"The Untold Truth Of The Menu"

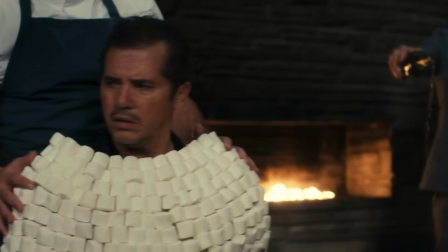(4:04)
Director Mike Mylod told The Hollywood Reporter that the final s'mores dish was an homage to a dessert made by Grant Akitz at his restaurant in Chicago,
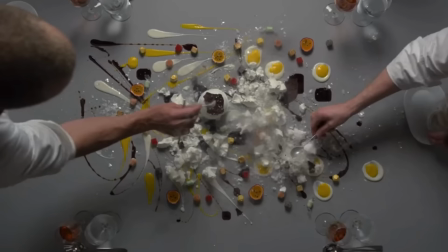(4:13)
which was featured in an episode of Chef's Table. Ackett's dessert is laid out over the entire table, which My Lad expanded to encompass the entire restaurant.
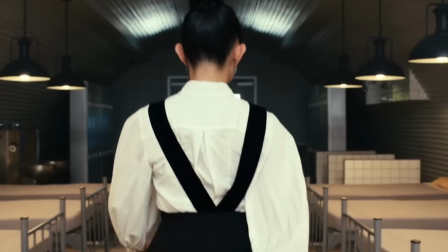(4:21)
The aerial shot of the s'mores dish is a tribute to that specific dessert, but also to the cinematography of Chef's Table as a whole.
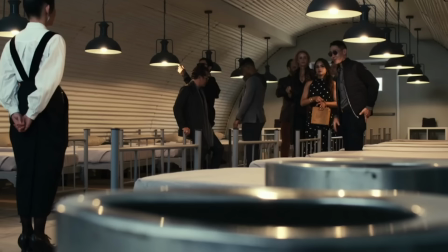(4:28)
The Menu is quite a mysterious film in which the backgrounds of some characters are left in the dark.
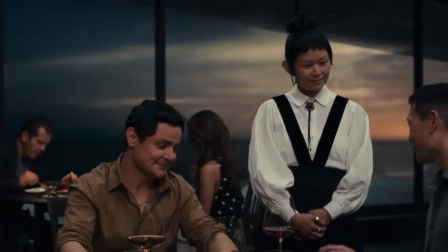(4:33)
That's especially true of Elsa, the austere hostess character played by Hong Chao.
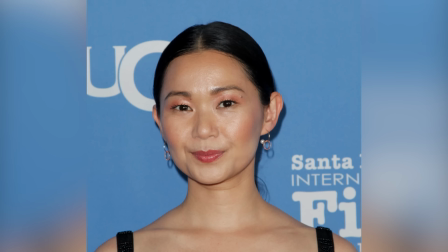(4:37)
Speaking with awards radar, Chao described the process of deepening the character of Elsa, which involved a lot of conversations with director Mike Milad.
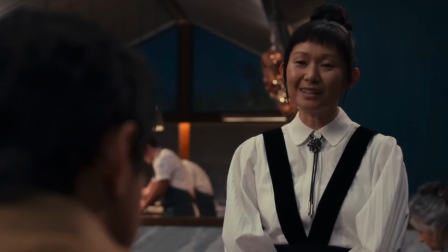(4:44)
She explained that she was shooting a movie in Portland, Oregon when she got the role, and she wanted to bring some of the city's funkiness to the character.
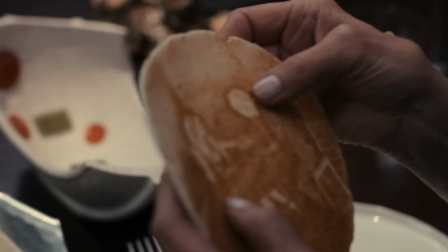(4:51)
Chow had her own ideas about how Elsa should look, though Milad wasn't especially receptive to them, at least at first. Chow told Awards Radar, Mike Milad and the writers were imagining that Elsa would be very plain and not stand out, that her clothes would sort of lack any personality.
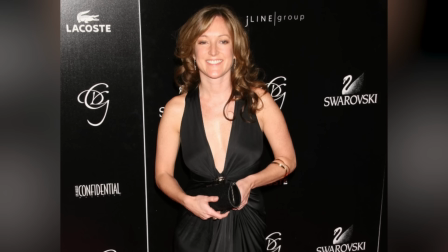(5:06)
Luckily, Chow found an ally in Amy Westcott, the film's costume designer, and also the director's wife.
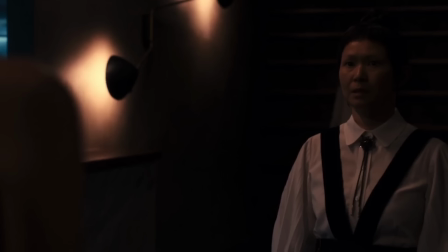(5:11)
Amy Westcott was very willing to conspire with me against Mike Mylod, Chow went on to explain to the outlet.
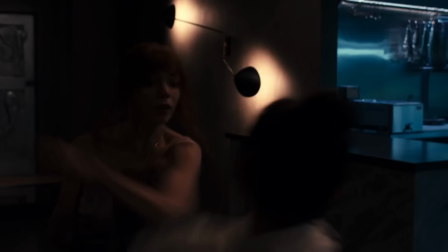(5:17)
The outfit they ended up with, a sort of modern Victorian look, is unique enough to give Elsa some personality, but not too zany that it contradicts the serious atmosphere at the restaurant. The menu was written by Seth Reese and Will Tracy, two comedians who have plenty of experience in satire. Reese spent several years at Late Night with Seth Meyers, and Tracy worked on Succession, and both screenwriters previously worked for The Onion.
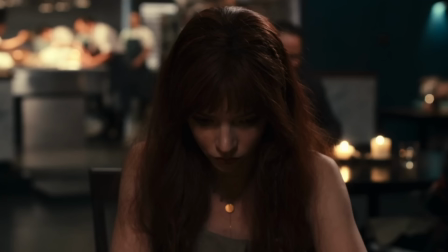(5:39)
Of all their career experiences, it was their time at the satirical news website that proved to be most influential in the making of The Menu.
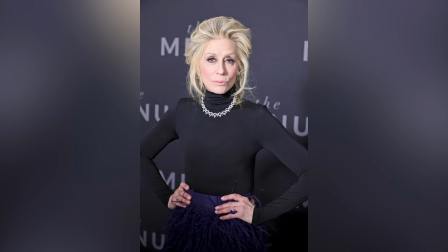(5:46)
Reese told Slashfilm, "...this is a very oniony type of movie in terms of how specific the world is that we're creating, the language that goes into that, and then also how sad everyone is."
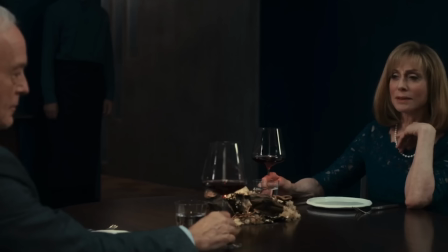(5:56)
Judith Light is a veteran Hollywood actor known for her vast body of work on television, in film, and on Broadway.
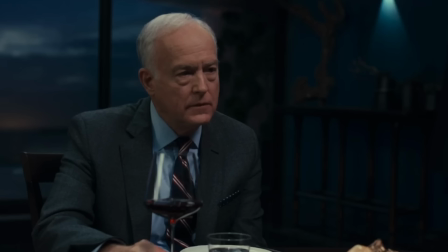(6:02)
She has a small but important part in The Menu — that of Anne, a wealthy woman who frequents the restaurant with her husband, but doesn't seem to enjoy the food all that much.
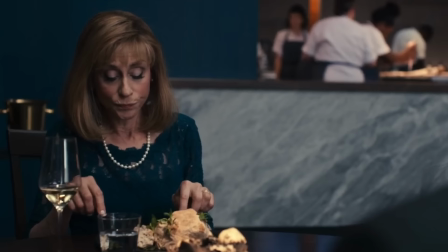(6:10)
Speaking with Cinema Daily, Light explained that she's a foodie herself, something that drew her to the role.
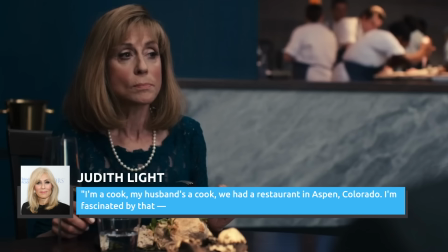(6:15)
Light told the outlet, "'I'm a cook. My husband's a cook. We had a restaurant in Aspen, Colorado.
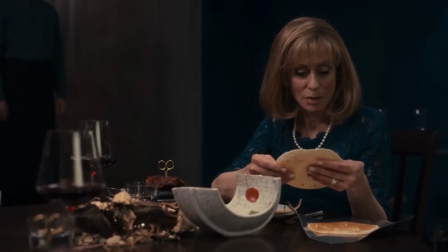(6:20)
I'm fascinated by that, by the chemistry of cooking, by the joy of giving to other people. And that's always been a big thing for me.'" Light went on to say that she grew up in a family of female cooks,
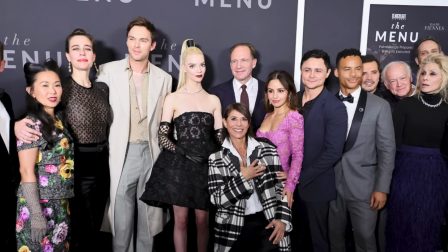(6:30)
which is why it was such a pleasure to see the famous French chef Dominique Crenn in action during the shoot. The actor told Cinema Daily, "...the experience of her is watching a great artist. There's a kind of beauty and simplicity and centeredness, and a very zen quality that she carries within her, where she is the creation."
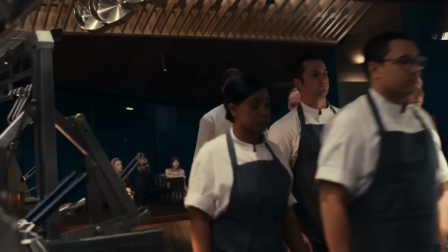(6:46)
Certain roles require actors to do intense prep work, whether it be learning a new skill, perfecting an accent, or transforming their bodies.
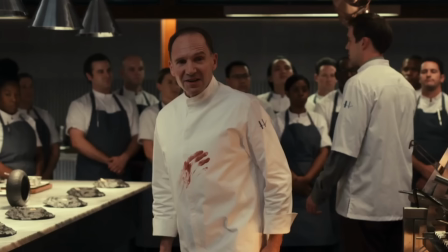(6:53)
For the stars of The Menu, preparation for the film was far more enjoyable. Speaking with The Hollywood Reporter, Anya Taylor-Joy, joked, "...this was a very hard job in terms of research. Both Nick and I spent a lot of time on the couch watching a chef's table. It was really hard."
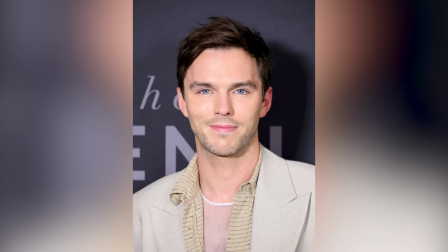(7:06)
Nicholas Holtz Tyler is obsessed with shows like Chef's Table, so binge-watching the series was always going to be helpful for him. However, he didn't stop there. Taylor-Joy also revealed that Holtz went even further in his research, actually going out to eat at some of these fine-dining restaurants himself.
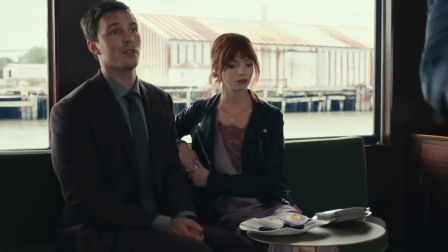(7:20)
Holtz joked, "...they went and ate nice food because they had to."
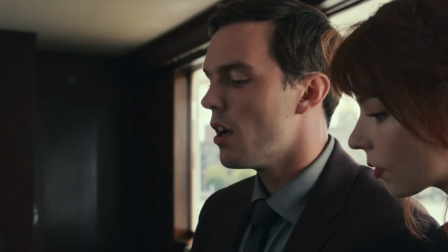(7:23)
Anya Taylor-Joy and Nicholas Holtz have shared that they did a lot of improvising while their characters were sitting in the background, but there was one moment of improvisation that was front and center. her.
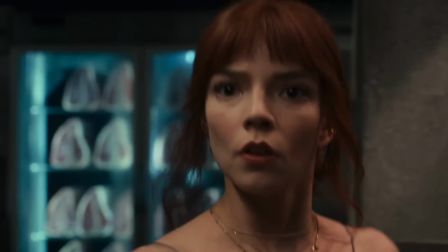(7:32)
Near the end of the film, Chef Slowick reveals to Margot the extent of Tyler's deception. He had known all along how the night would end and invited Margot anyway.
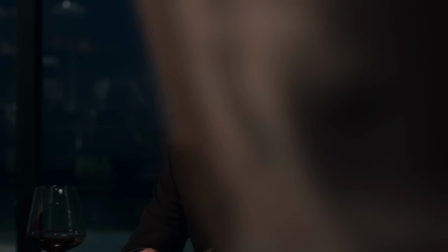(7:41)
When Margot hears this, she slaps Tyler across the face.
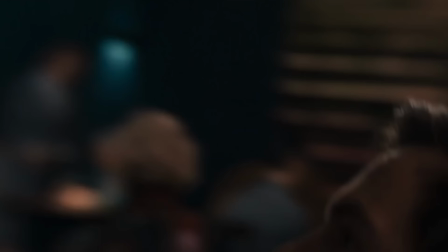(7:44)
As Nicholas Holt told BBC Radio 1, Tyler definitely deserved a slap in the face, but that moment wasn't actually in the script.
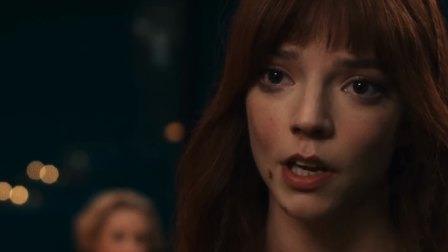(7:51)
Anya Taylor-Joy explained her decision, saying, "...I have a thing about feminine rage."
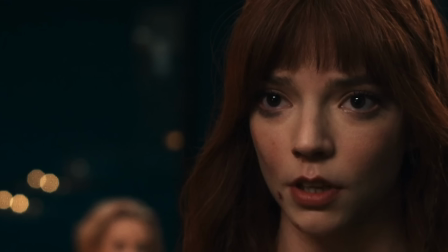(7:56)
She went on to reveal that she often gets scripts that have men doing terrible things to women, and the women just sitting there and absorbing those terrible things, upset but not angry.